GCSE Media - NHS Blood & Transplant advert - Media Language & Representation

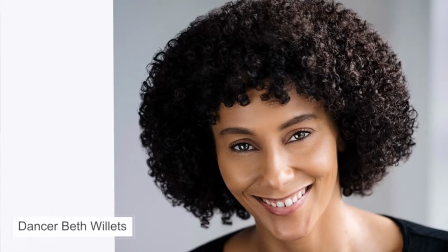[4:06]
The dancer we see here is Beth Willits, who has danced in a variety of shows, films and TV programmes.
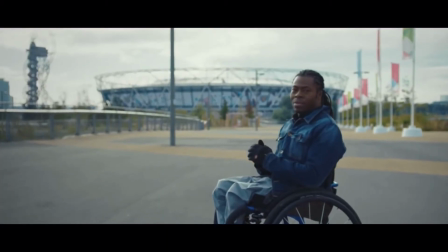[4:14]
There's a tracking shot around a man in a wheelchair here in front of a stadium, and this is Ade Adepitan,
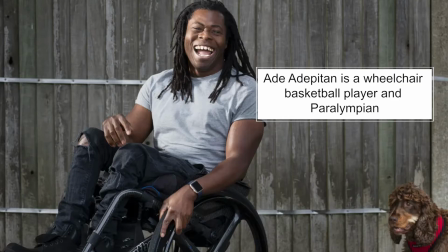[4:22]
and he is a basketball player, again very successful in his field, and this perhaps challenges traditional representations of disability. We often see people who are disabled in the media being represented as being very kind of weak and dependent on others, or we don't see them represented at all. So including people with disabilities is another way of making sure that these representations are quite diverse and complex. There's more use of inclusive language here where it says "we are the sound of the streets." And this is quite inclusive. It helps to make the audience feel as though they are part of this campaign and part of this group of people. It's very clear that this advert is about targeting British audiences and is part of a British campaign.
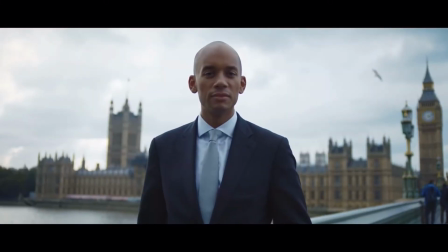[5:08]
We get shots here of Big Ben, the Houses of Parliament. There's a British MP, Chaka Amana here. Again, you get him in a suit and the tie, which makes him feel very powerful, perhaps quite traditional representations of masculinity here. However, we do see some representations of gender challenged here, where we see the women in STEM roles, scientists in both headscarves and with braids, so more inclusivity of cultural hairstyles, but showing women within a science background, really kind of perhaps challenging those traditional representations of femininity.
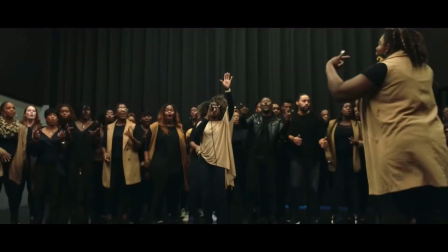[5:43]
There's some group shots here of a choir. It seems like a real community, lots of fun, lots of smiling. It's the London Community Gospel Choir here, and gospel is obviously quite a big part of Black culture.
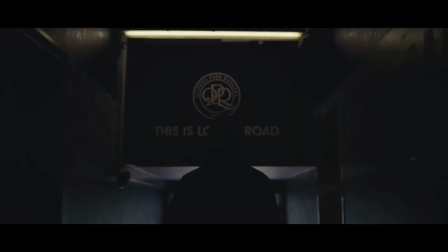[5:55]
There's a tracking shot through a football tunnel into a stadium where it says "This is Loftus Road" sign.
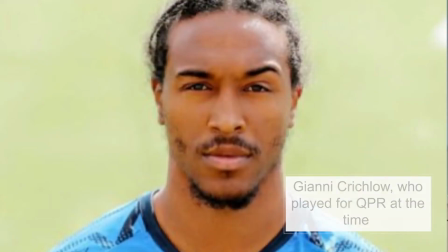[6:01]
This is a male footballer, Gianni Critchlow, who played for QPR at the time. So again, adding more aspirational role models for audience. Lots of people who are very big in their field, very powerful, very successful. And this will be quite persuasive. Lots of use of celebrities is a persuading factor for many audiences. And this is where the tone of the advert changes.
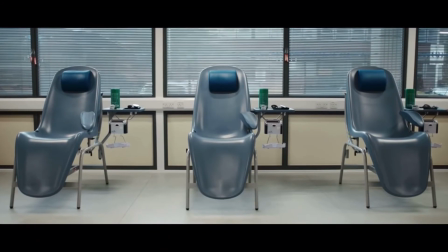[6:23]
The music slows down and actually goes very quiet, and it cuts to scenes of empty chairs in a hospital waiting room. And this emphasises the seriousness of this situation and the fact that there is a lack of representation, a lack of people within this hospital, and therefore connotes that there's a lack of people who are donating things like blood and organs and who are becoming organ donors.
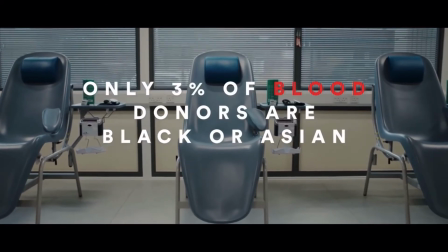[6:49]
It's important to understand some of the context behind the advert and why they needed to create this campaign.
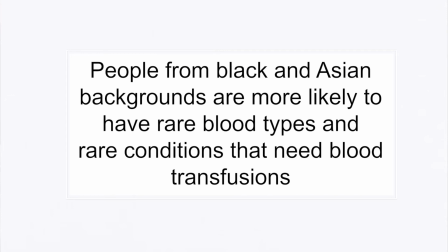[6:55]
And that is because people from Black and Asian communities are more likely to have rare blood types and more likely to suffer from particular genetic conditions like sickle cell disease,
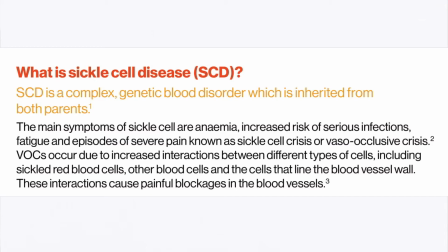[7:06]
which could require a lot of blood transfusions later in life. And therefore it's important that people from Black and Asian communities have enough
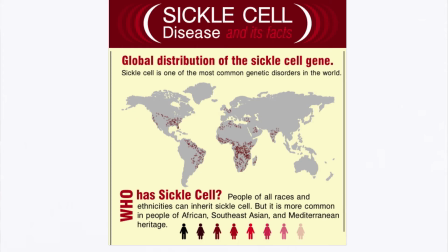[7:16]
blood and organs on offer as people who might need donations.
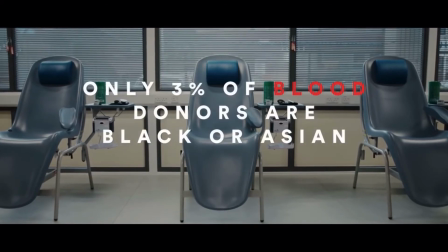[7:21]
As the statistics suggests, there is only a very small
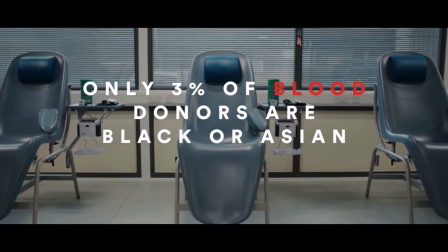[7:28]
minority of people from Black and Asian communities actually on the register at the moment.
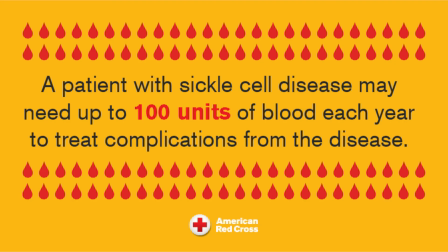[7:33]
And so it's really important for the NHS to encourage people from these communities to continue to donate, to continue to sign up, to ensure that people have access to the blood that they need.
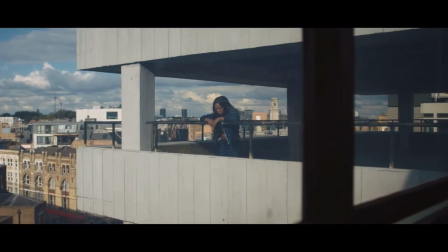[7:46]
The serious, sad faces here add to this emotional feeling and make it feel very reflective, asking audiences to reflect on what is going on and what the impacts could be.
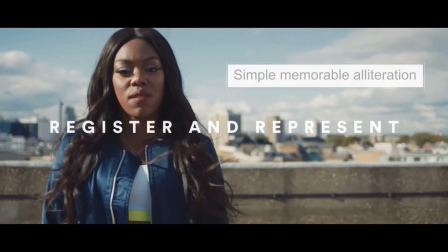[7:58]
There's a simple message here about register and represent,
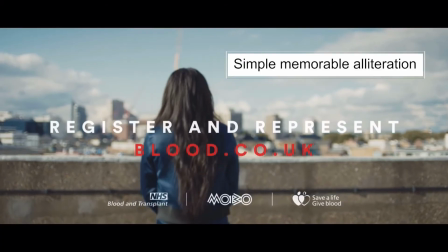[8:03]
and those kind of repeated use of those R sounds is going to make that a memorable slogan.
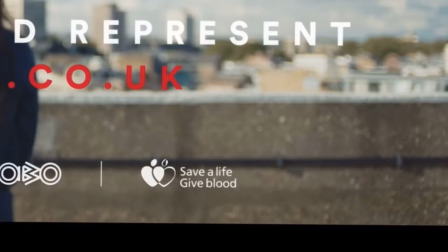[8:09]
It even says "Give blood, save a life."